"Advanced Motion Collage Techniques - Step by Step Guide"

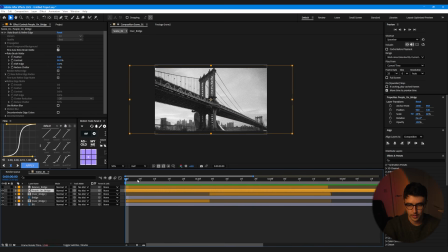16:30 That is the first one done, and now we can do the people on the bridge. So we want the placement to be here, and it's going to be underneath the bridge here, so we don't really see their feet. So we can just drag and drop that underneath the bridge.
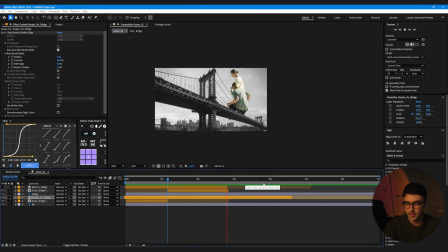16:49 Right, so now we can see the positioning on this one, and yeah, that's looking pretty good.
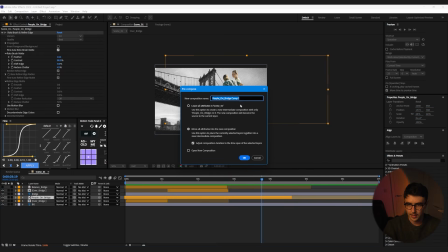16:54 She's hopping up onto the bridge like that. You can just do the same thing. We're going to pre-compose this, and we're going to just call this people on the bridge,
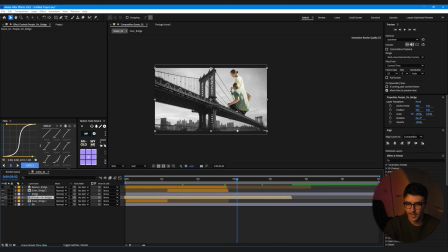17:03 and we're just going to put a mask in just so we can't see the bottom of their feet and stuff coming up here.
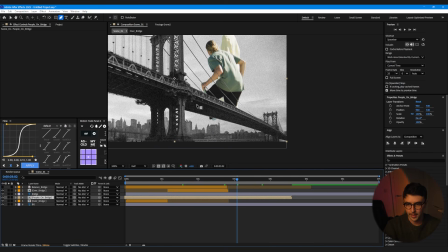17:10 So you know, select them and just do a mask like this, really rough, and we can just press M, invert, and that should solve that issue.
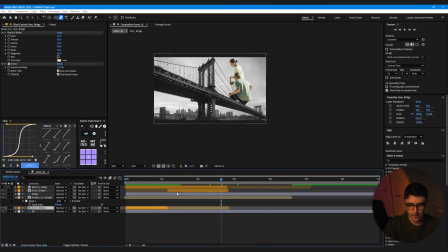17:23 That's looking pretty good. And now we can just come back to our guy jumping over the bridge, take the two effects that we've used on him and just paste it onto these guys. We can also just give these a orange color.
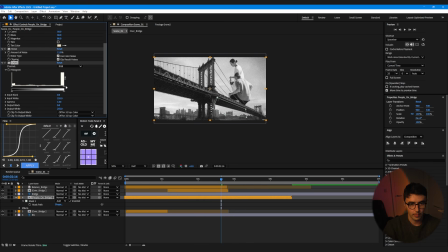17:38 I'm just going to add in a levels effect just to kind of bring up, contrast this a bit like that, just so they blend in with the scene a bit more. Now let's just position our last balance on the bridge here. We want him to be on the other side.
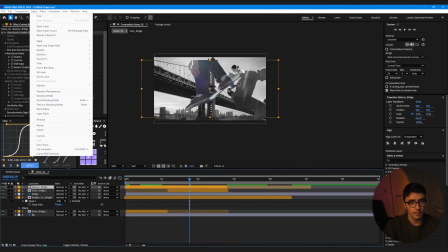17:53 So what we can do is just come up to our composition, transform, and we're just going to flip horizontally.
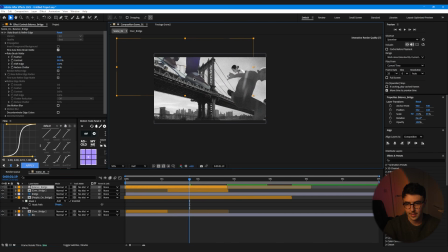18:00 So now that makes a bit more sense like that. We can just kind of overlay on like that.
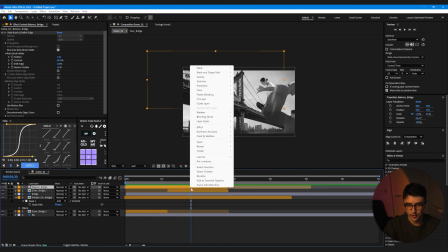18:08 Yeah, that's looking pretty good like that. So we can just right click, pre-compose, and let's just delete that.
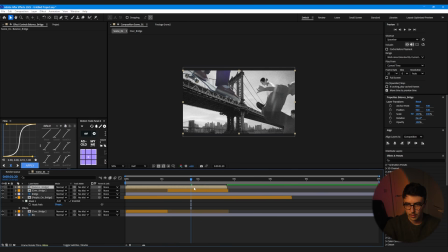18:16 And what we can do is just come in here, and because we want the clip to go on a bit longer,
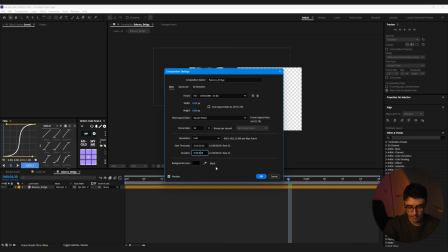18:22 we can just settings, make this maybe 4 seconds, and we're just going to duplicate this.
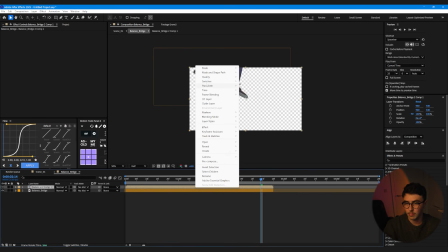18:29 We can pre-compose it, and then we can just come to time and reverse it, and then just drag this down.
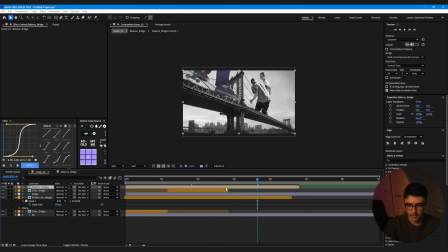18:37 Right, so that just gives us a bit more time to play with here. And what we can do is just add in that effect here on this guy, the black and white effect. We can add in our levels. Brilliant. Right, so that's kind of our base scene laid out. We can just drag this guy up a bit
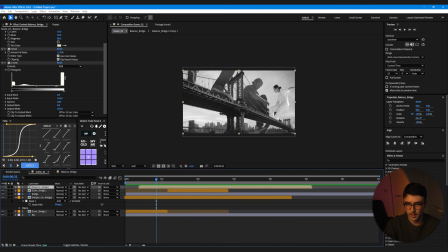18:57 because we are now going to zoom in on our bridge and kind of have that initial effect happening, right?
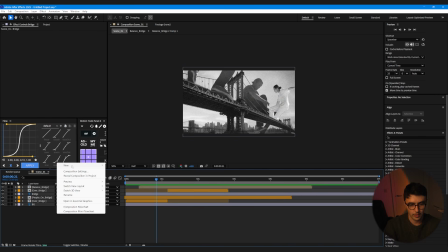19:04 So what we can do, first of all, we're going to just go new null,
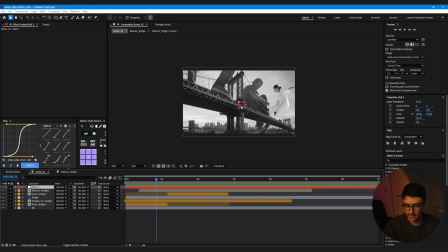19:09 and we can just Control Alt and Home just to center the anchor point.
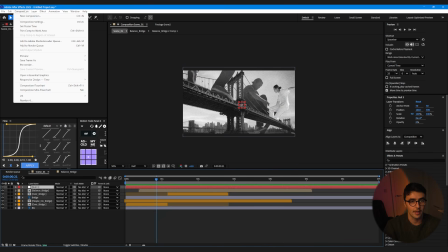19:14 If you are on a Mac, I'm not too sure what the shortcut is, but you can come in here, transform,
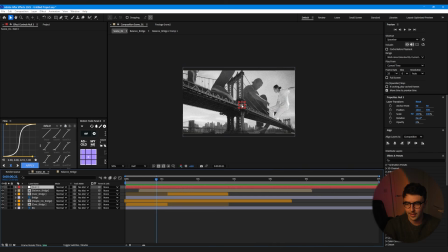19:21 and then just do center anchor point in content layer, and that gives us our anchor point in the middle of our null.
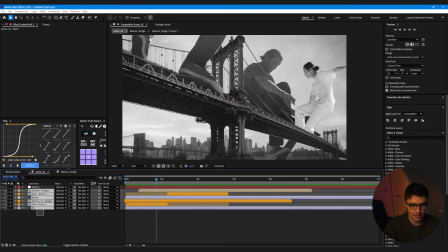19:28 And we can just center that to the middle of the scene, select all of our layers, and then just link it to this.
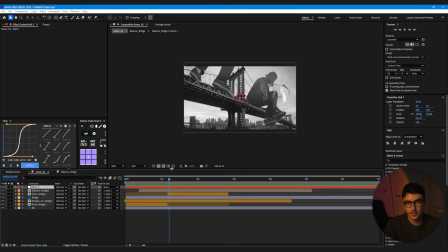19:34 We basically want this to be where it all falls to, so we're going to just come in a few seconds, maybe like 1 second, bit after it, and give it a keyframe. And now we're going to give it a position keyframe, and we're going to give it a scale keyframe.
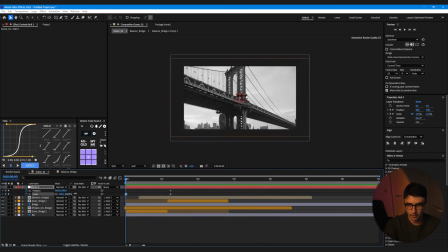19:48 Press U, and let's just zoom in here something like this.
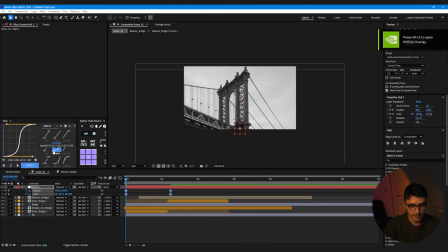19:54 We can just come here and give this an easy ease, something like this. Right, so then we zoom out like that, which is great. When we're here, we're gonna just want this bridge to kind of zoom up.
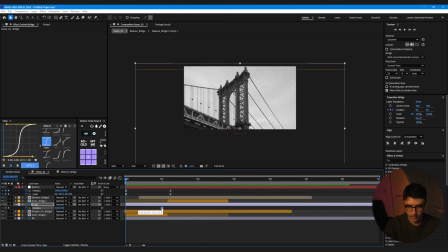20:07 So we're gonna give it a position keyframe, bring it to maybe here, and we can just drag this down like that.
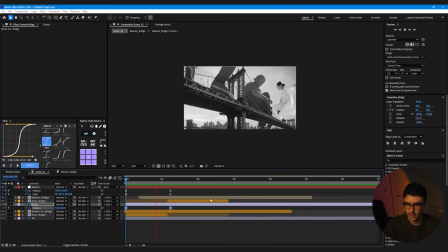20:15 Give it the same easing. So then that zooms up like that, and it just kind of creates a bit of like a parallax effect, which is nice.
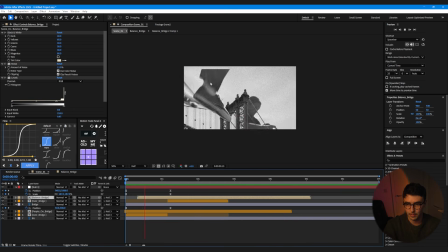20:23 We can start this balancing on the bridge a bit later, so he's not cut off like that.
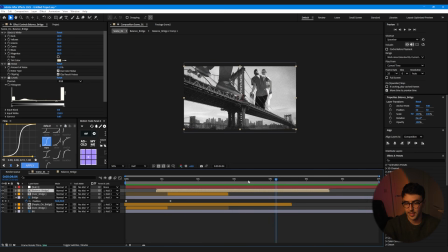20:30 Bam. That's looking really good. Now what we're going to do is think about how we're going to transition into our next scene.
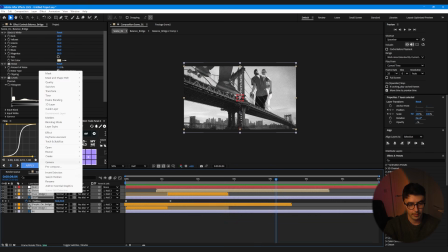20:37 To do that, I'm just going to pre-compose all of these, put them into a new layer.
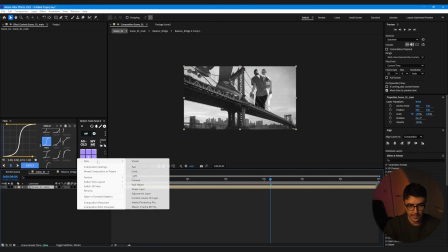20:42 So I'm going to go scene 1 main, and I'm just going to bring in a new camera and make that a 3D layer.
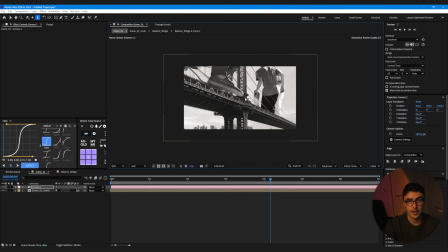20:50 That means that we can kind of use our 3D camera to zoom out of this,
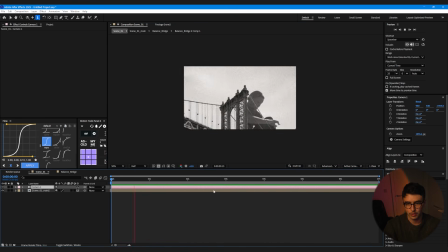20:55 which I just feel like it is a lot smoother and stuff when you're transitioning through frames. So that's playing like that, and now we're going to want to zoom out.
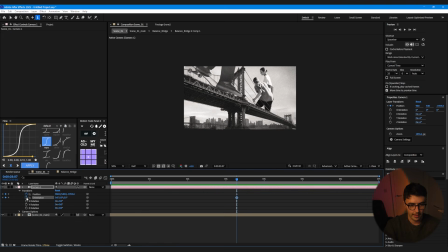21:03 So let's just give it a keyframe on our position. I'm going to just make this a 2-node camera, our position, our point of interest, and then we're going to zoom in somewhere here and transition out of the scene like that, and then just easy ease both of these again.
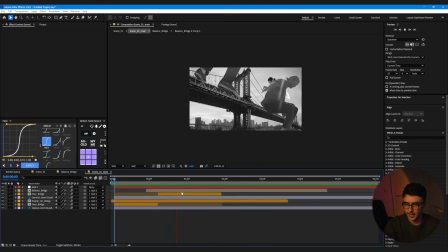21:28 Let's just give motion blur to all these, and now we can kind of see how the scene is looking.
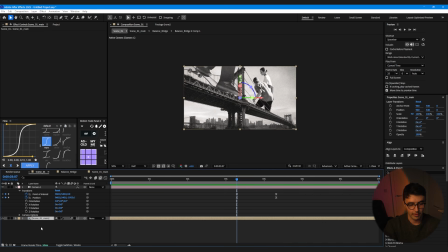21:34 Now we can add in some effects just to really bring this to life. So we're going to come back into our composition that has our camera and our scene in it, and we can start adding in some effects.
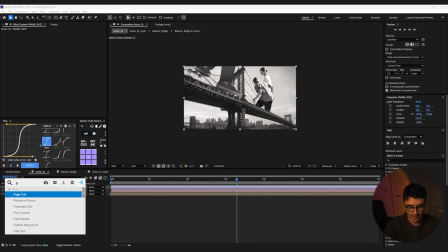21:46 So let's just call this frame, right? And we're going to add in a posterized time on this, and let's just make it like 12 frames per second. This is going to slow down your computer a tiny bit. So that just gives it a bit more of that kind of gritty feel to it.
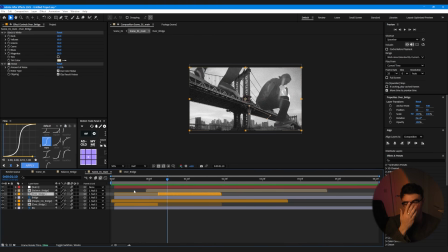22:03 Right, so now let's just add in that supreme texture that kind of offsets the composition here. So what we can do is let's just focus on the couple jumping up first.
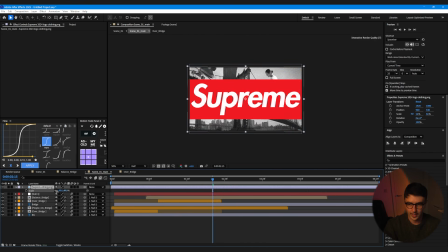22:15 So let's just drag and drop in our supreme logo, and we can just scale this down, call this logo 01.
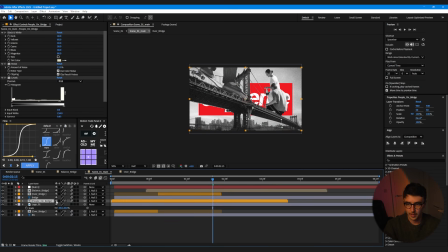22:21 What we can do is just bring it underneath the people on the bridge here, and we can just scale it to kind of cover both of them. And we're just going to duplicate the people on the bridge, and on this bottom one we can just offset this a bit, just so we can kind of see a tiny bit of an outline
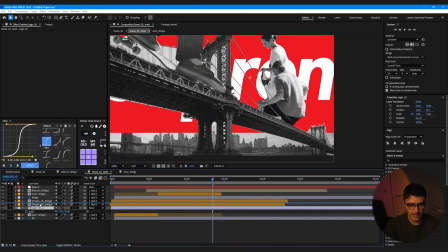22:40 like so. You can kind of see there's a duplicate of them, and we're just going to make this logo a track matte of the bottom layer here.
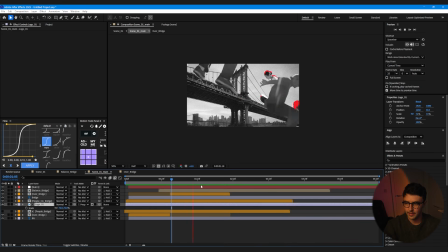22:48 As you can see, that kind of gives us that little cutout effect, which is a really nice touch. Now what we can do is just do the exact same for the balancing on the bridge.
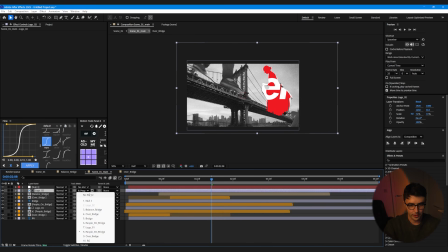23:00 So we can just duplicate this, and let's just remove that track matte, and we can just scale this down, something like that.
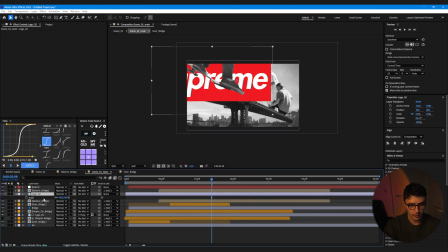23:09 Duplicate our balance on bridge, bring the logo just in between the two, and then make it a track matte like that. Now we can just offset this a tiny bit, and then you're getting that type of effect. That's kind of how the main effect comes together. So last thing I did was use my mixed media script. Obviously that's going to be fully free for anyone who goes over to the Patreon, but I'll basically show you what it does,
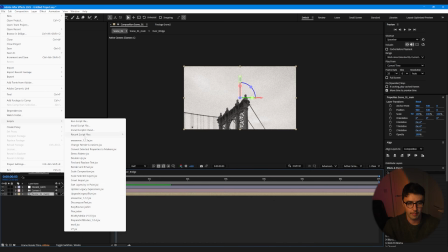23:35 and you don't necessarily need it, but yeah, it just makes life a bit easier.
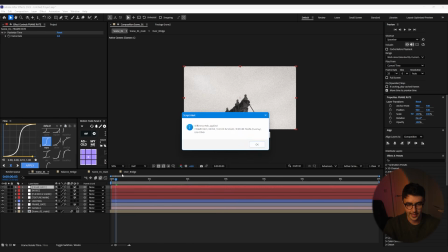23:40 So this is the script here, and I just press difference, and it adds in all these layers here with the presets already in here. So obviously we don't need frame rate because that's already being done. So we can just bring that up to the top, and our noise, we can just reduce that a lot. We don't really need that. And our texture main, I didn't use that, so we can delete that as well.
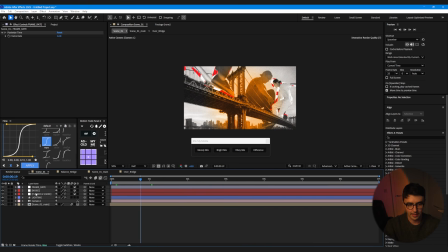24:01 As you can see, this kind of just adds in a bit of camera shake, flicker, and noise and frame rate. So all I did was come down to our lighting effect layer here, and we can just scale this down and just recolor it to that red here,
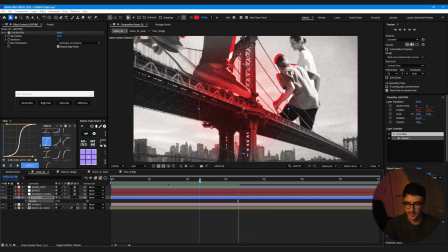24:19 and just reduce the opacity a good bit. And that shape layer is animated, so that's just going to do its own thing.
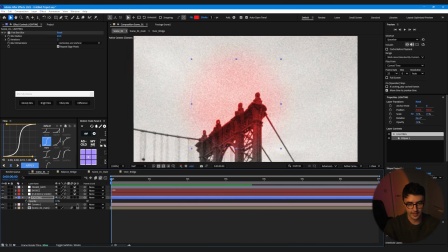24:26 And as you can see, the camera shake is just a bit too much.
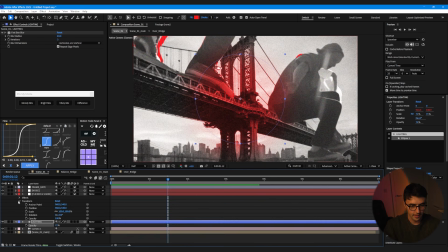24:29 So in order to fix that, we can just come into our camera shake, and in effects, transform, we can just play with these.
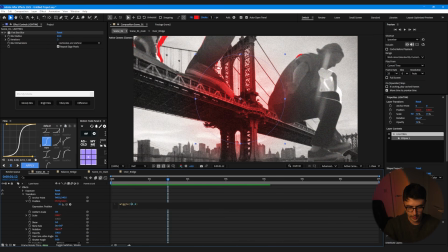24:36 So position, the wiggle is way too much, so we can just do something like 2 and 3. Scale, we can do something like